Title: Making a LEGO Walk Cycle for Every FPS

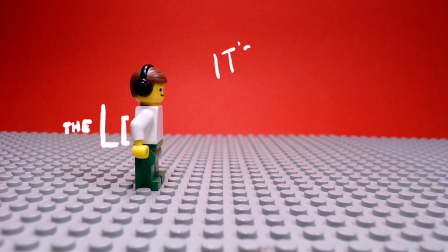0s
Hey YouTube, it's me David from Dave's Motion, and in this video we're going to go over the LEGO walk cycle and how you can make your
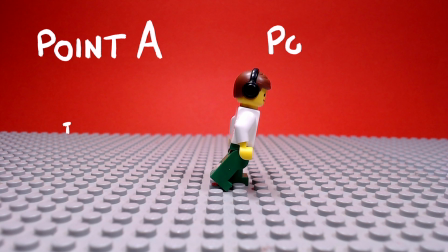7s
LEGO minifigure walk from point A to point B in 3 different frame rates.
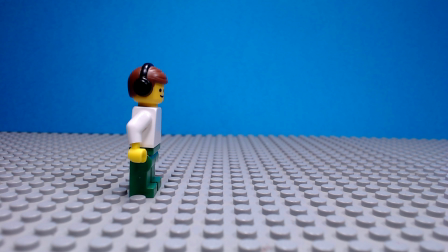15s
Alright, let's start with 8 frames per second. So one thing to note for this LEGO animation is that I have my Legos arms and legs moving opposite each other.
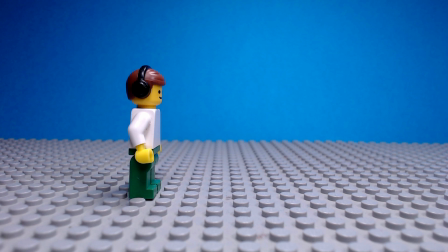24s
And here's what I mean by that. So if you got up and started walking around, you realize you don't walk with your right arm and your right leg together simultaneously.
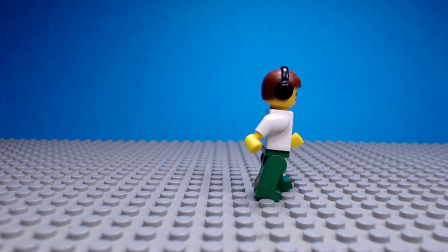32s
It looks very robotic. So to add more realism and lifelike characteristics to your animation, this opposite arm leg movement is crucial.
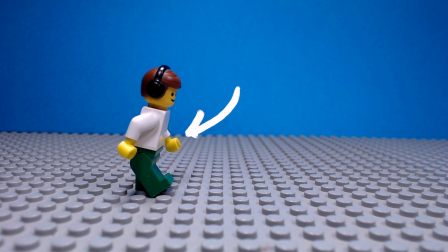41s
So as you can see here, the left arm swings out, which means the right leg swings out.
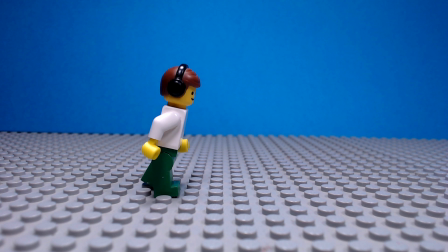45s
And then when I follow through with that walk cycle for the first step, the arms will swing back, meaning the right arm comes forward and the left leg comes out.
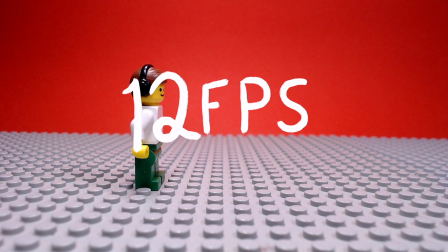53s
A lot of YouTubers out there use 12 FPS as their main frame rate for stop motion, and I just love the way it looks too.
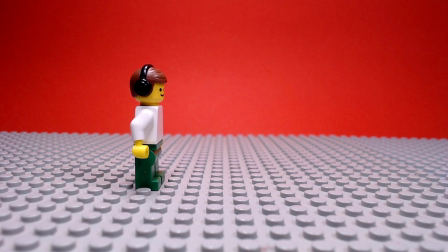60s
Rather than looking so lifelike because of a higher frame rate, I love 12 FPS because it has that animated stop motion vibe.
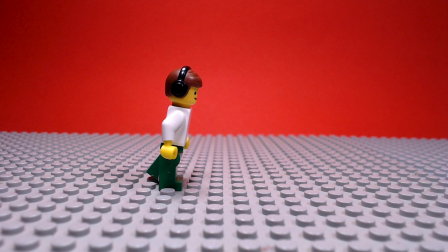66s
That's why I like using it. Now the only difference between the 8 frames per second and the 12 frames per second walk cycle is that for the 12 FPS, I added more shots in between.
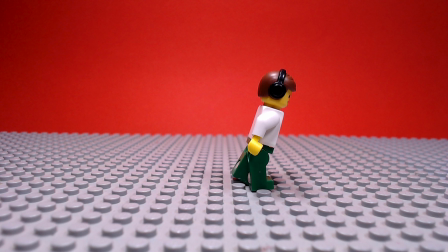75s
It makes the animation look a little bit more smooth, and here's a comparison between those 2 different shots.
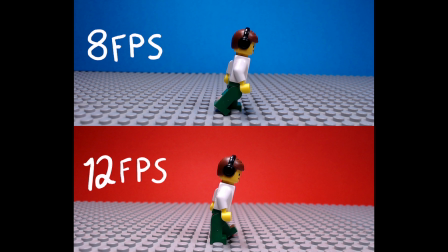80s
The 8 frames is on top, the 12 frames on the bottom.
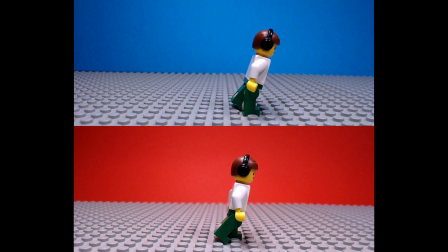83s
You'll notice that the 8 frames per second is very straightforward with a few frames in between the studs, but for the 12 FPS, there's an added shot in between.
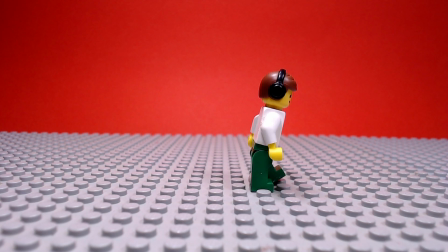91s
Another thing to keep in mind for each of these walk cycles is to make sure that if your LEGO minifigure is moving forward,
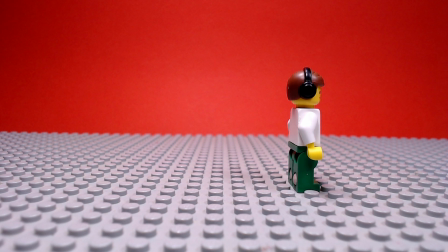97s
he's staying at a steady, constant angle throughout the whole entire shot. The waist is tilted, the head is forward. It brings that added momentum to your shot. And last but not least, 24 frames per second.
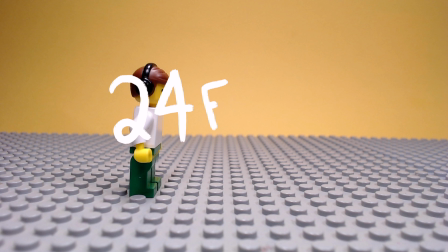111s
Now this is the highest frame rate that I shot at for these videos. And the higher the frame rate, the smoother the footage.
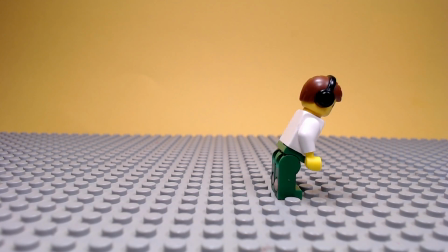117s
However, you have to add more steps into it. So what I ended up doing is to make my minifigure balance, I would use sticky tack.
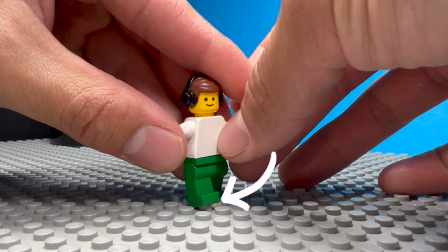124s
I'd put it right in between the legs where it's right out of the way of the camera. You couldn't see it.
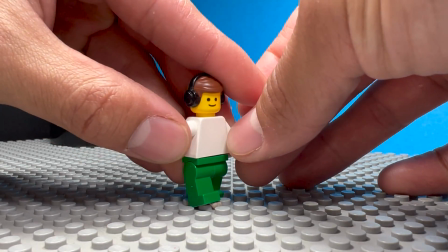129s
And when I'd snap my photo, I'd move it just a little bit more, and then I'd snap another photo just a little bit more.
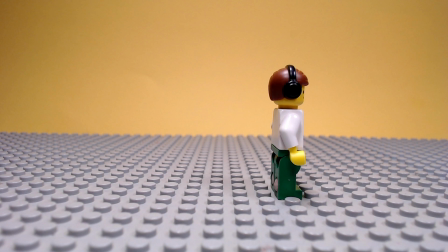136s
And that is just the consistent, repeated motion that you have to keep moving your minifigure forward gently and slowly each shot.
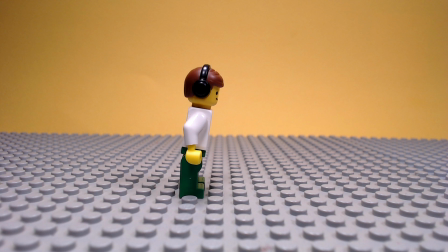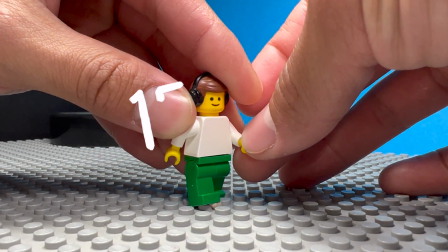150s
Although I love shooting at 12 FPS, I find that 15 frames per second is my happy medium.
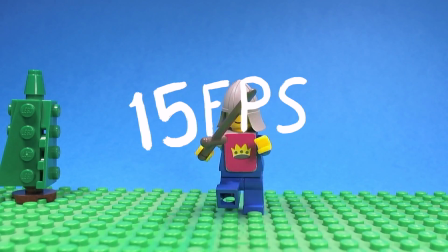157s
I love shooting in it. It still has that simplistic animated quality to it.
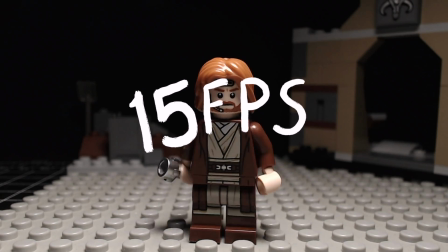161s
For me, it brings a smoothness that I want to add to my animations without sacrificing the time and enjoyment,
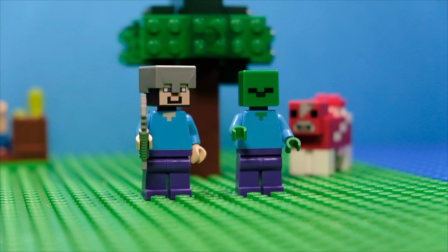168s
trying to shoot at a higher frame rate or feeling too rushed and shooting in a lower frame rate.
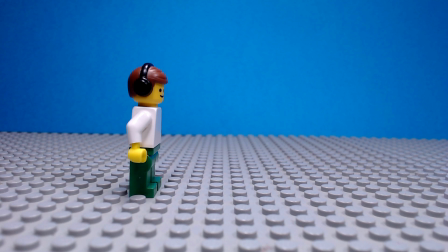172s
Here's a comparison of the movements I made in each individual animation pushed through a 15 FPS export. Take a look at the difference.
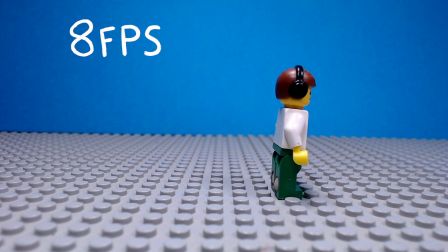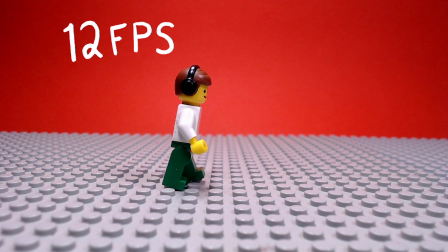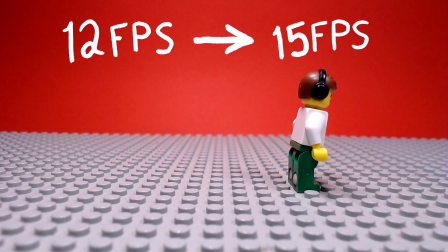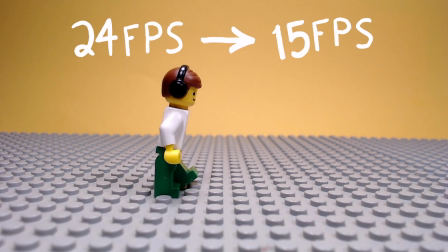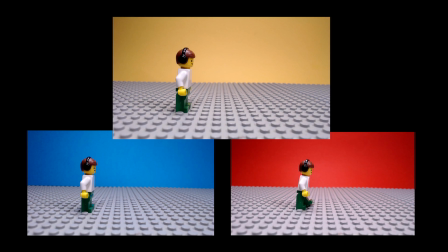202s
I just want to point out, I didn't come up with this walk cycle. All the LEGO stop motion YouTubers out there that have influenced me helped me create my own version of whatever you're seeing here.
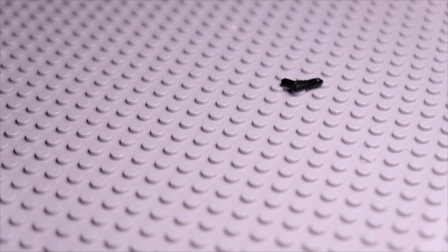212s
And as I end the video, that's what I want to encourage you with, is that it doesn't matter what frame rate you use.
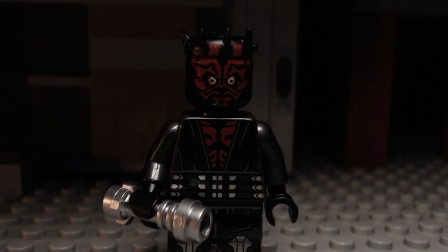217s
It doesn't matter how you do it. All that matters is that you're pushing your creative ideas out there for other people to see and enjoy.
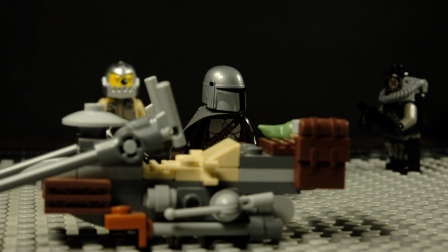224s
Nothing has to be perfect. And I hope that encourages you as you follow through with your creative ideas and put something out there.
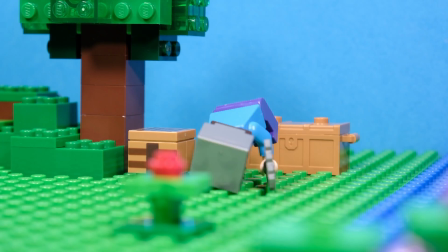231s
Anyways, if you've come this far, thank you for watching this video. I hope it's a big help for anyone out there looking to do stop motion.
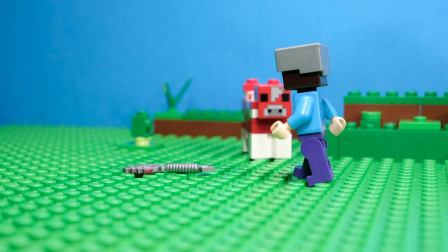237s
Remember to subscribe. I'm always working on something and content's always on the way.
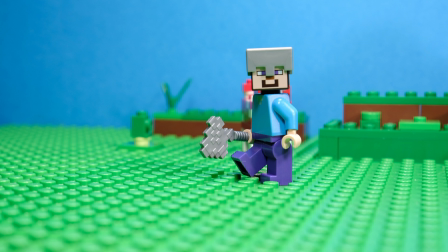242s
Thanks for watching.